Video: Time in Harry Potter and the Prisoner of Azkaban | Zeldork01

Over the course of the film, the Whomping Willow appears on 4 different occasions to signify the passage of time. The first time is right before the beginning of the first class, of course symbolizing a new year beginning.
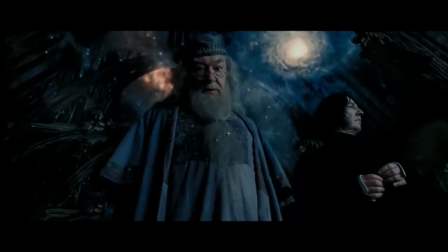The tree is pictured as green and lush. And then the next time that the Whomping Willow shows up is juxtaposed right after Sirius was spotted in Hogwarts. Dumbledore gathered the students into the Great Hall, and while they're asleep, he speaks with Snape and sounding frightened and even suggesting the students might be sent home because Hogwarts is no longer safe. To communicate the passage of time and describe how it's now peak autumn, a single leaf delicately falls off the Whomping Willow and then abruptly the rest of the leaves follow. The personified Whomping Willow shivers, a reflection of how we're all feeling after hearing Dumbledore's chilling words. Now, while the Whomping Willow isn't the indicator of the beginning of winter,
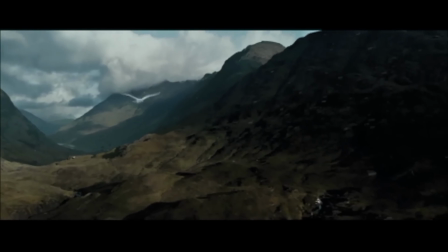something else just as beautiful is. There's a lovely transition where Hedwig is flying through an autumn landscape until flurries start to fall around him,
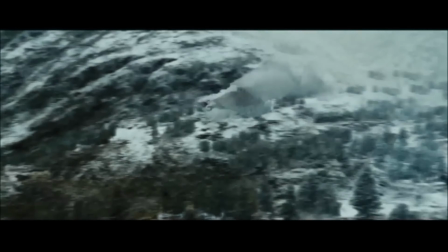and suddenly he flies into a winter wonderland.
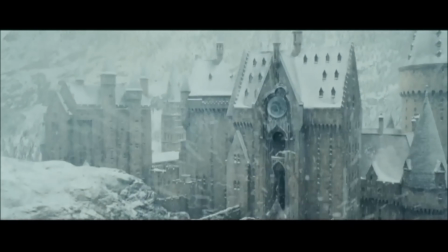The camera flies towards the clock tower until we notice Harry is standing inside of it, with low-key lighting inside the tower making him appear dark and mysterious.
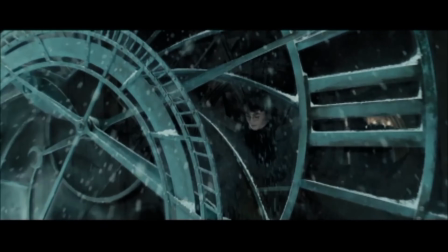The white snow in the corners of the screen creates a quiet feeling through an interesting reverse vignette effect.
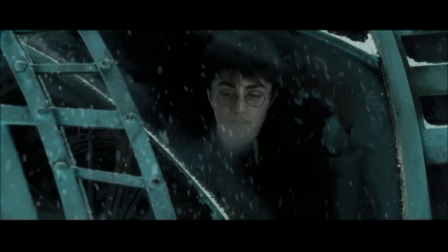The hands of the clock move over Harry's face, symbolic of the fact he's reflecting on the passage of time.
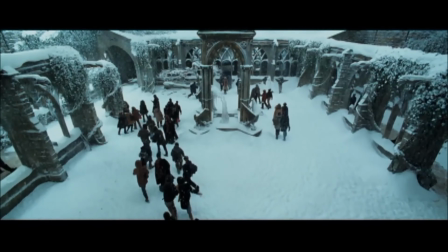This specific clip has Harry blocked in an interesting spot. He stands solemnly still, alone in a tower, high above the rest of his peers, symbolizing the distance and isolation he feels with them.
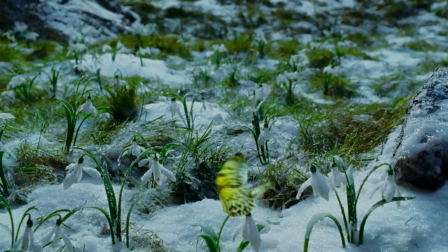The high ground that he has right now is representative of the fame that he didn't ask for, unintentionally putting him far above his classmates as the chosen one. We see a third shot of the Whomping Willow in a snowy setting, but there is grass showing through the ground along with a butterfly.
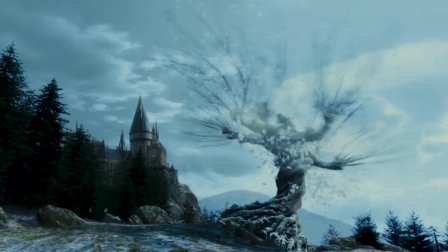The tree shakes the snow off its branches, and winter is coming to the end. As nature regains its strength and energy, Harry is too, because right after this clip is shown, Harry is learning how to conjure the Patronus charm. My all-time favorite scene in the film is the Time Turner scene, when Harry and Hermione actually go to travel back in time to save Sirius and Buckbeak and Harry himself. The effort that was put into making time travel believable in this scene is astonishing, and it definitely wasn't in vain.
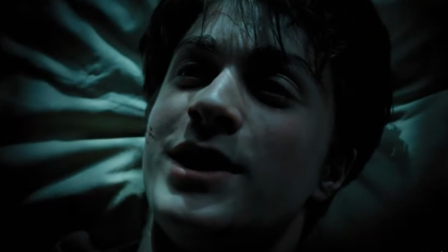Harry wakes up in the Drab and Dole infirmary, immediately giving viewers an uneasy feeling. It appears to be well into the night.
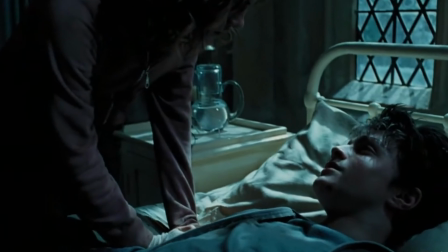Hermione's placement is physically over Harry, expressing her power and importance in the scene.
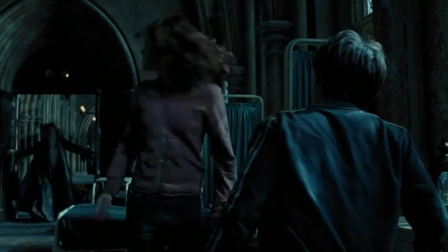She's the one with the Time Turner. When Dumbledore comes into the room, his entrance is grand, of course.
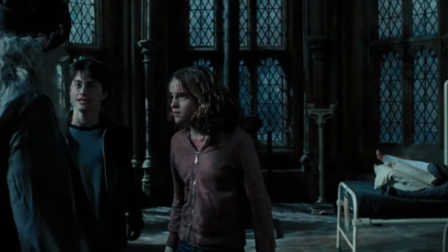However, when he joins into the conversation to suggest they engage in time travel, he isn't the one in the center of the frame.
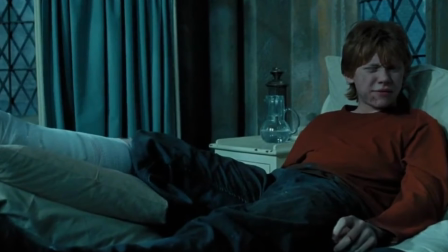Hermione is, further symbolizing her importance. This leaves an interesting amount of eye room to the right of the frame, where Ron sits with his injury.
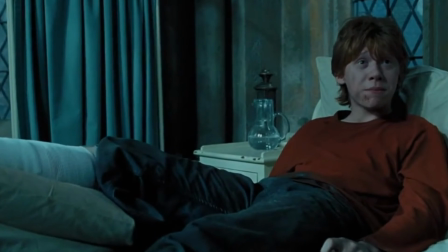The filmmakers use character blocking to indicate the tone. As I displayed in this hand-drawn graphic, Dumbledore moves closer to Ron physically when the tone is more lighthearted and playful,
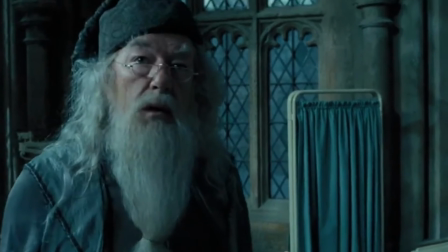but he moves back to Hermione and Harry when he gets more serious. The choices in the character blocking in this scene not only forms interesting compositions, but it also indicates the tone and character dynamic in the scene. The filmmakers express Dumbledore's mysterious nature one more time as he exits the room, giving Harry and Hermione one last hint.
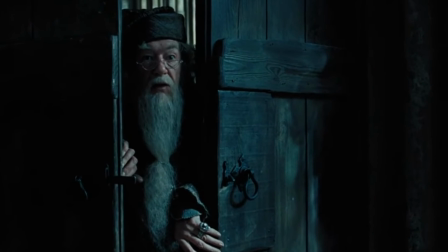He's shown with his head between the two doors, creating a dark vignette effect with the low-key lighting on his face,
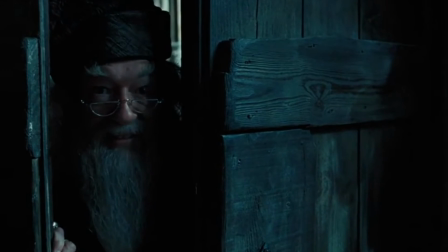really adding to his mystery and the ominous words that he's saying.
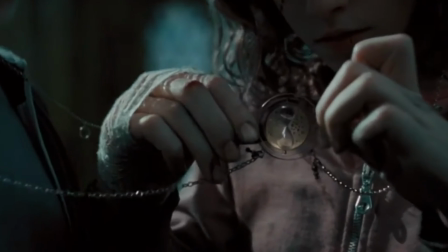Now, when Harry and Hermione actually use the Time Turner, it's so visually interesting.
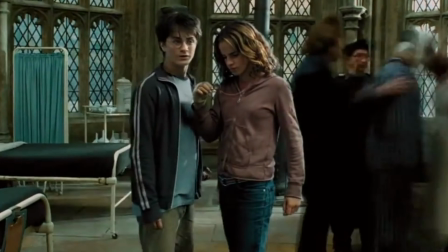The light changing outside isn't the only indication of the time of day changing, but the setting around them is literally warping and moving backward.
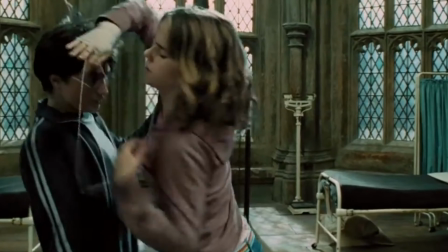In order to achieve this, they filmed two different takes. The first take captures Harry and Hermione using the device in normal speed, and then in a separate take,
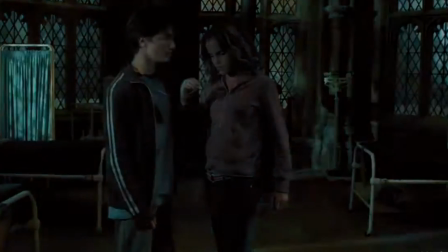they film the background with dozens of people entering and exiting the infirmary. Then they reversed that second take and sped it up. Cuaron said his goal was to capture the spirit of time literally moving and circling around you.
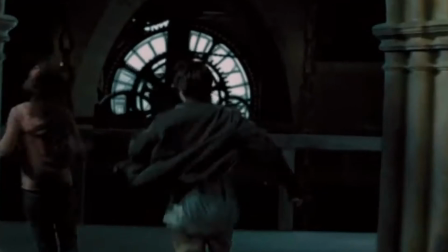It's such a cool scene. And then the motifs of the clock gears are shown once again to further communicate that they just traveled back in time. And this is a totally new concept for the Harry Potter universe. The climax of the film takes place when Harry and Hermione are back in time and Harry is about to watch himself and Sirius get attacked by Dementors.
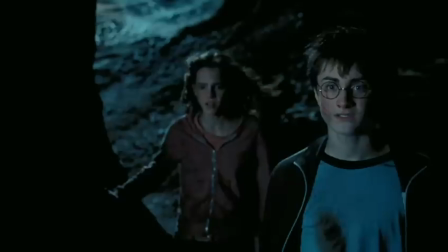Harry is under the impression that he's about to watch his dad save him because earlier he was deceived that the stag that he saw was a representation of his dad. All along it was actually Harry, future Harry, traveling back to save past Harry.
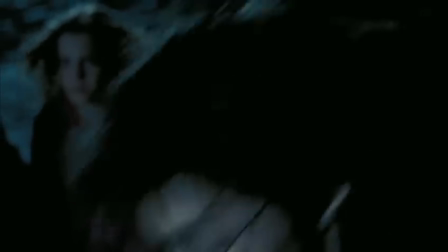Moments pass, and as things grow more and more tense, Hermione assures Harry that his dad isn't coming.
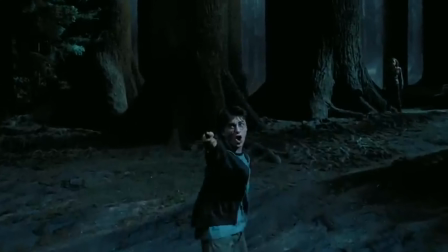In a moment of panic, Harry steps in and saves himself, conjuring his very own Patronus.
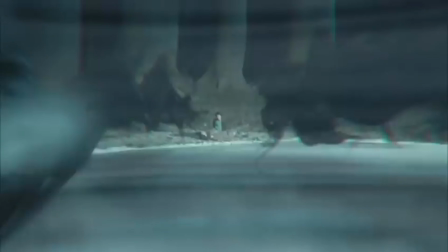Harry's Patronus manifests as a stag, which is incredibly significant because it symbolizes the connection between Harry and his father. Virginia Zimmerman wrote a captivating article called Harry Potter and the Gift of Time. She explains how Harry forms his identity and gains his strength from the memories of his past, and that's why time is so prominent in this series, especially the Prisoner of Azkaban film. In the article, Zimmerman explains,
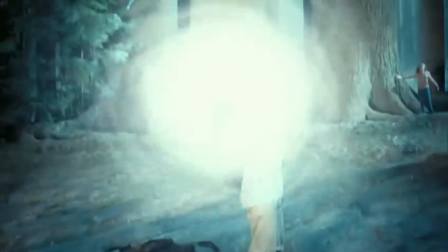central to Harry's heroism is his ability to live in time and even to manipulate and take advantage of its passage,
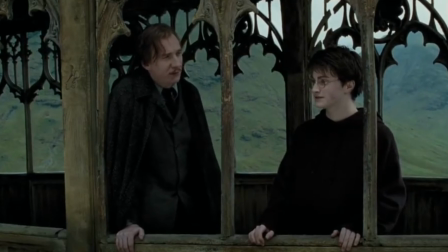surrounding himself with personal history and forging his identity from the traces of his family. And he uses the information in the past as his advantage. In contrast, Voldemort separates himself from this past.
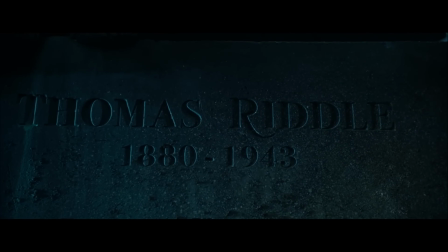He shows no interest in his family, instead he isolates himself, such as when he divides up his soul for the sake of immortality.
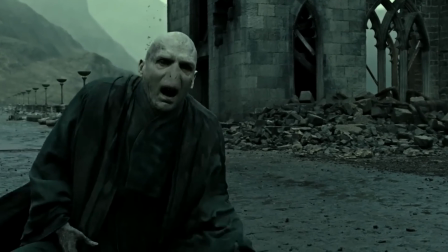Voldemort's selfishness proves to be detrimental to himself by the end of the series.
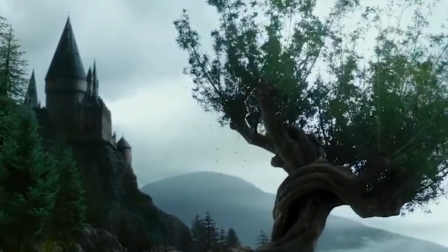Now, the fourth and final time that the Whomping Willow appears is right at the end of the film, showing the end of the school year.
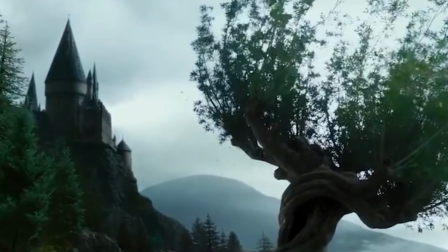Their leaves are once again lush and even greener than before, indicating the end of the film, yet the beginning of another chapter. During their third year at Hogwarts, Harry, Ron, and Hermione are no longer exclusively seen in uniforms.
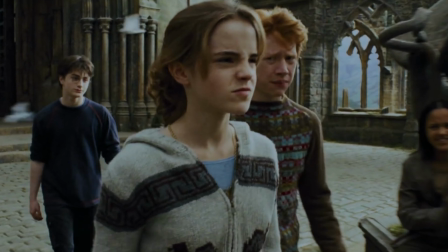Their style becomes much more laid back. Cuaron wanted the students to dress more casually to further connect to young viewers at the time. Costume designer Janie Tamim described her vision as wanting the children to look like real next-door kids.
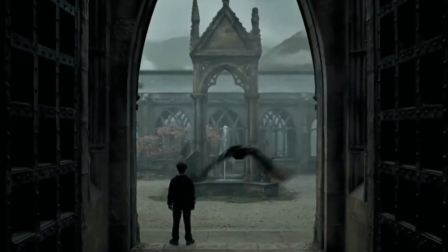They're seen in hoodies and baggy jeans, and this creates relatability for the younger viewers. The costume design for the main characters further solidifies the idea that this is a magical realism film. They're seen in such typical normal kid clothes, but obviously the events that they're experiencing are not typical at all.
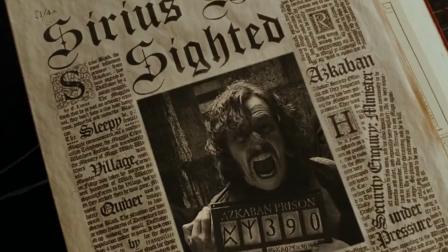Continuing the analysis of costume design, I wanted to talk about Sirius Black. When he's first introduced in the film through a wanted ad, his look is totally deceitful. His disheveled hair and tattered clothes are not doing him any favors. He looks insane. This is a great example of how a formal element, costume design, communicates a theme, deception.
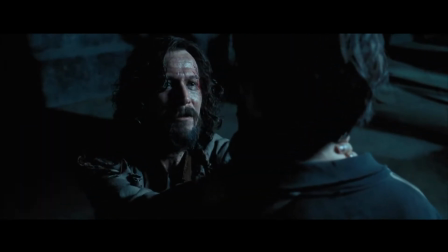When Sirius is shown again at the end of the film, he looks just as crazy as he did earlier, but our perception of him has changed.
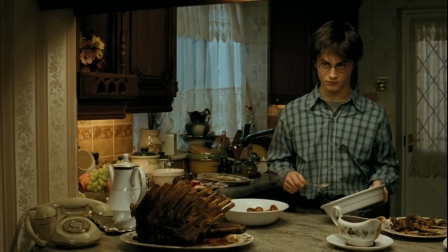The costume design is dominated by cool tones, and this is further expressed in the setting and environment of the film. The reason that the Harry Potter and the Prisoner of Azkaban film stands out to me in the series is because it acts as the crucial turning point that introduces a darker and more mature world. The three main characters grow up, and as they do so, they continue to seek out more information on how to defeat evil. The color palette is the clearest indicator in this change of tone.
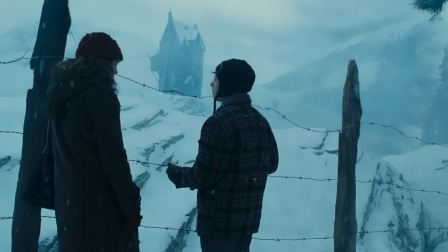It looks as if the only color in the film is blue, creating a cold environment, perfect for darkness, dementors, secrets, and revealing the truth.
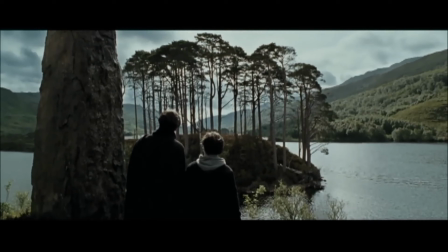While the film isn't the first-person point of view of Harry, I see the way that the film portrays the outside world a projection of Harry's perception of the world. As time passes, Harry becomes more reflective as he grows older. He realizes that time is passing and he's overwhelmed by the weight he carries, and he learns that the past shapes him. In the article I mentioned earlier, Zimmerman explains the significance of Harry's constant reminders that he looks like his relatives. Most of his identity is based on his past. In one of their first conversations, Lupin tells Harry that he recognized Harry immediately because of his eyes.
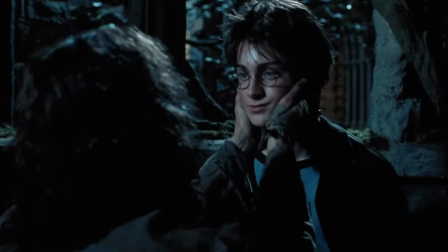They are his mother Lily's.